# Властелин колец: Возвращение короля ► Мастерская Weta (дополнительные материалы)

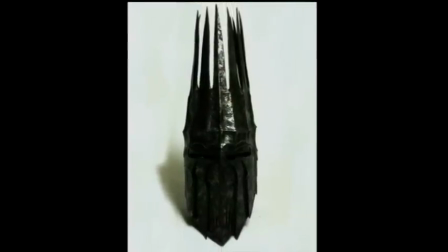[20:40]
Очень высокий, цельный, круглый шлем с короной из шипов наверху. Но было слишком похоже на Саурона. Кристиан Риверс — дизайнер спецэффектов. Даже люди из съемочной группы, которые не читали книгу, когда видели отснятый материал, путались.
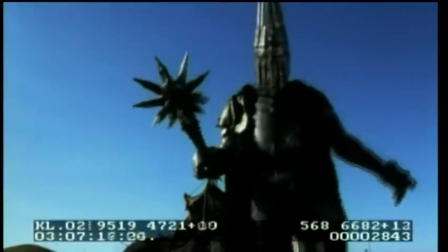[20:55] Это Саурон принял участие в битве, да? Глупец. Меня не убить смертному мужу. Теперь умри.
Я думаю, что в конце концов мы слишком далеко ушли от черных всадников, которых мы видели в первом фильме.
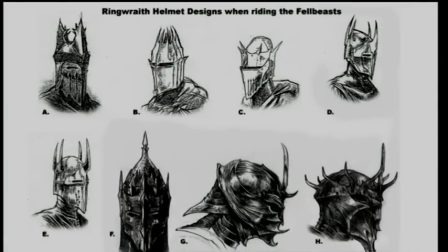[21:15]
И мы пришли к мысли, что в некотором роде нужно вернуться к дизайну Назгулов, какими они были еще в виде всадников на лошадях.
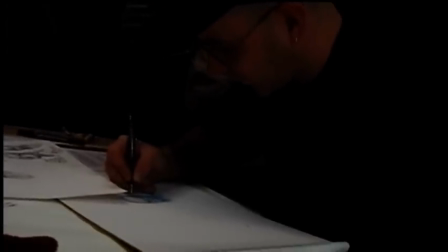[21:24]
Так что Уоррен Мэйхи подключился к процессу. Уоррен Мэйхи — художник-скульптор.
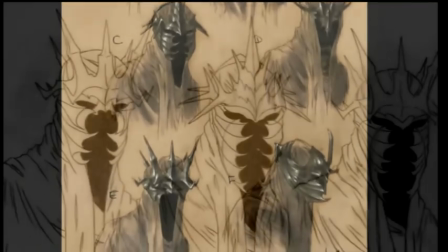[21:30]
Я помню, как Питер говорил, что он хотел, чтобы был большой высокий пик, и мы делали его все больше и больше, и мы сохранили элементы первоначального дизайна.
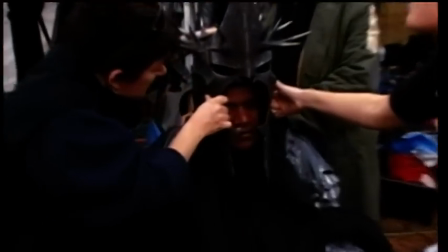[21:38]
Питер хотел, чтобы все лицо было очень вытянутым, напоминая о черных всадниках.
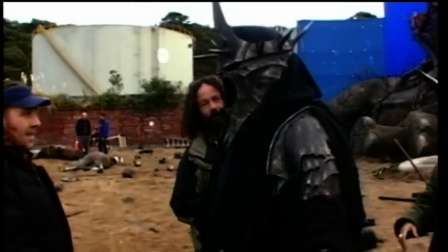[21:42]
Он хотел, чтобы чувствовалось, что под шлемом есть капюшон.
Не загораживай глаза. Делаешь первый шаг, но не спеши, мы потом аккуратно смонтируем.
Мне нравятся такие шипы, напоминает терновый венец. Я не знаю точно, почему так, но у него кольцо из шипов. Я думаю, что получилось действительно круто, и я рад, что мы это сделали.
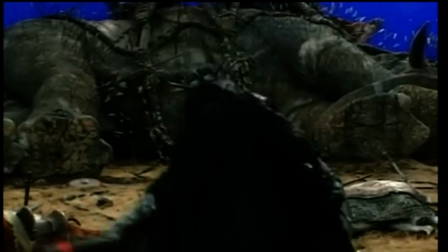[22:03]
Определенно, это придает персонажу особый характер. В дополнение к шлему, мы переработали его булаву.
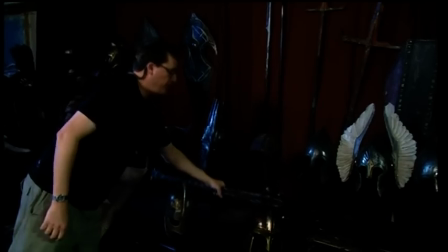[22:11]
Мы сделали булаву для короля колдуна. Я посмотрел на первую, которую они сделали, и сказал: «Нормально, но нужно сделать ее больше».
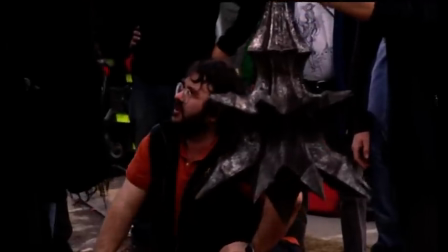[22:19]
Хорошо, мы сделали больше. И Пит приходит и говорит: «Нет, нужно еще больше». Так что мы сделали еще больше. И все начали говорить: «Господи, эта штука стала просто огромной.
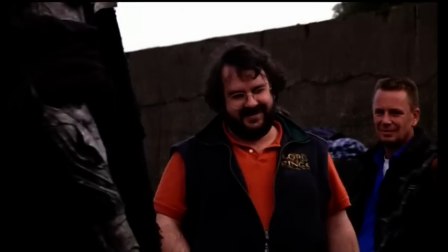[22:30]
Теперь она ужасно неудобная. Нужно иметь большое запястье». Пришли от неудобного к нелепому. Я имею в виду, что она была просто огромная. И я сказал: «Эй, ребята, мне стыдно нести это на площадку, я там буду посмешищем.
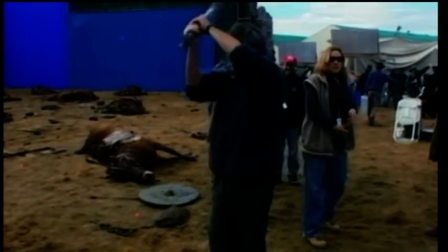[22:44]
Она огромная до идиотизма. Эй, Эндрю, ой!» И я спрятал ее под курткой, пока шел мимо оружейного отдела, так что надо мной никто не смеялся.
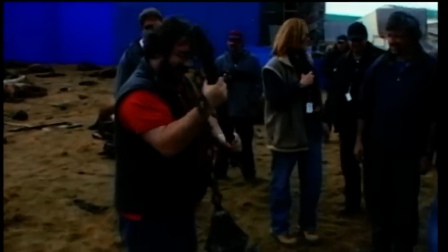[22:54]
И я подошел к Питу и сказал: «Смотри, Питер, вот что мы сделали для короля колдуна».
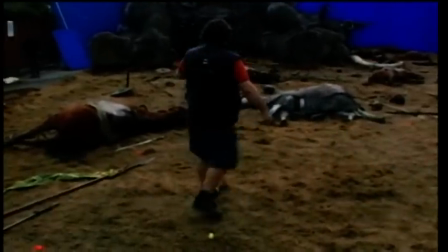[23:01]
Пит встает, замахивается вот так, делает взмах, другой, а потом рукоять зацепилась за его одежду и закручивает.
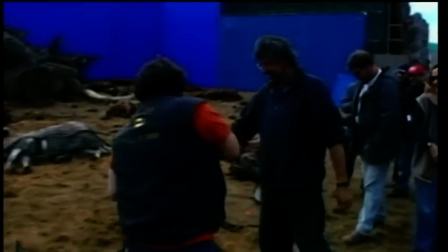[23:09]
Он поворачивается, было очень смешно. Она его почти перевешивает и втыкается в землю, при этом он порвал себе куртку. Тебе не кажется, что сама булава великовата? И он говорит: «Ну, вообще-то мне кажется, что не хватает еще половины этого». Я говорю: «О нет, пожалуйста». В итоге получилась такая шипастая чугунная штука.
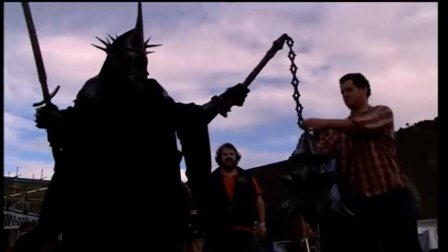[23:33]
Кто-то называет это булавой, кто-то кистенем.
О боже.
Но в конце концов мы ее назвали чертовски тяжелой, потому что она была и правда чертовски тяжелая.
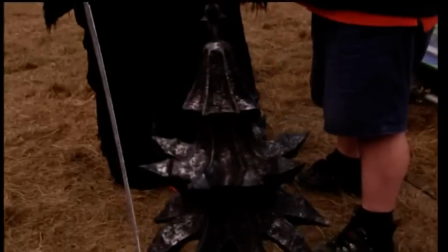[23:44] Она дрожит.
Она стала такой большой, что было трудно оторвать ее от пола.
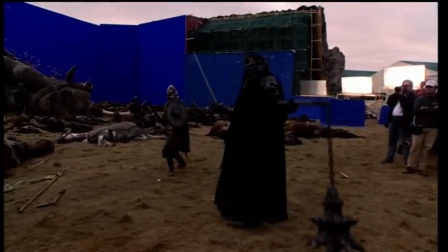[23:49]
Так что мне пришлось лежать и поднимать ее, чтобы мы могли снять эту сцену.
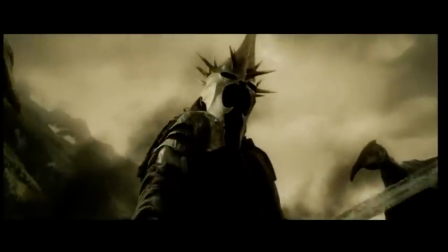[23:54]
Мы снова доверились чутью Пита. Когда ты видишь ее в фильме, она такая огромная, но она сработала именно потому, что она такая большая.
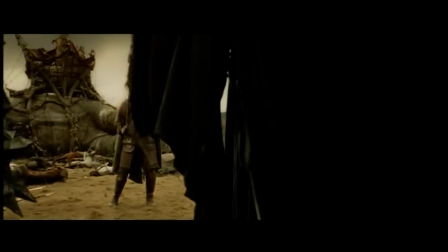[24:02]
Я имею в виду, вы видите эту штуку и выражение лица Эовин, когда она ее видит.
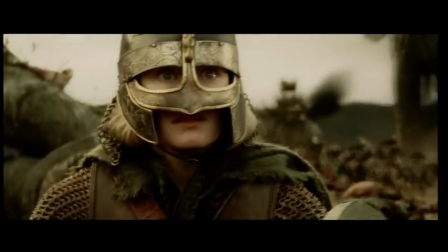[24:07]
Она в ужасе. Я думаю, это соответствует духу сцены. Вряд ли люди перестанут думать, это немного странно, но я думаю, они принимают это как часть фильма от Питера Джексона.
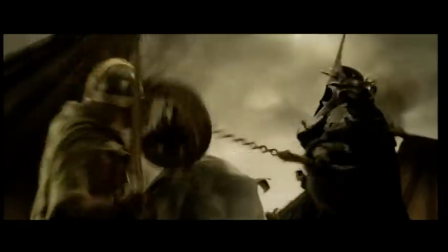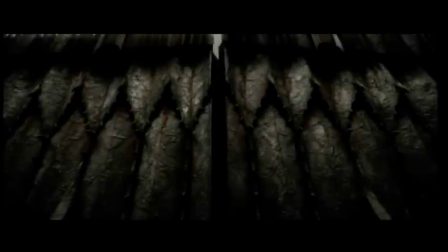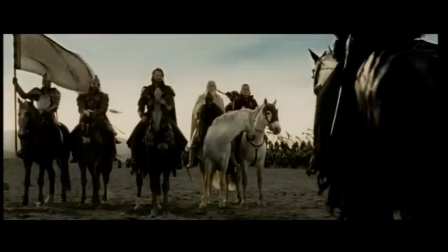[24:33]
Глашатай Саурона был трудным персонажем, потому что ты не знаешь точно, кто он. Человек? Орк? Я имею в виду, в книге он вроде человека на службе у Саурона.
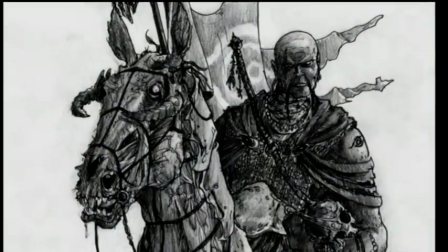[24:42]
Такой изменник, предатель, вероломный перебежчик.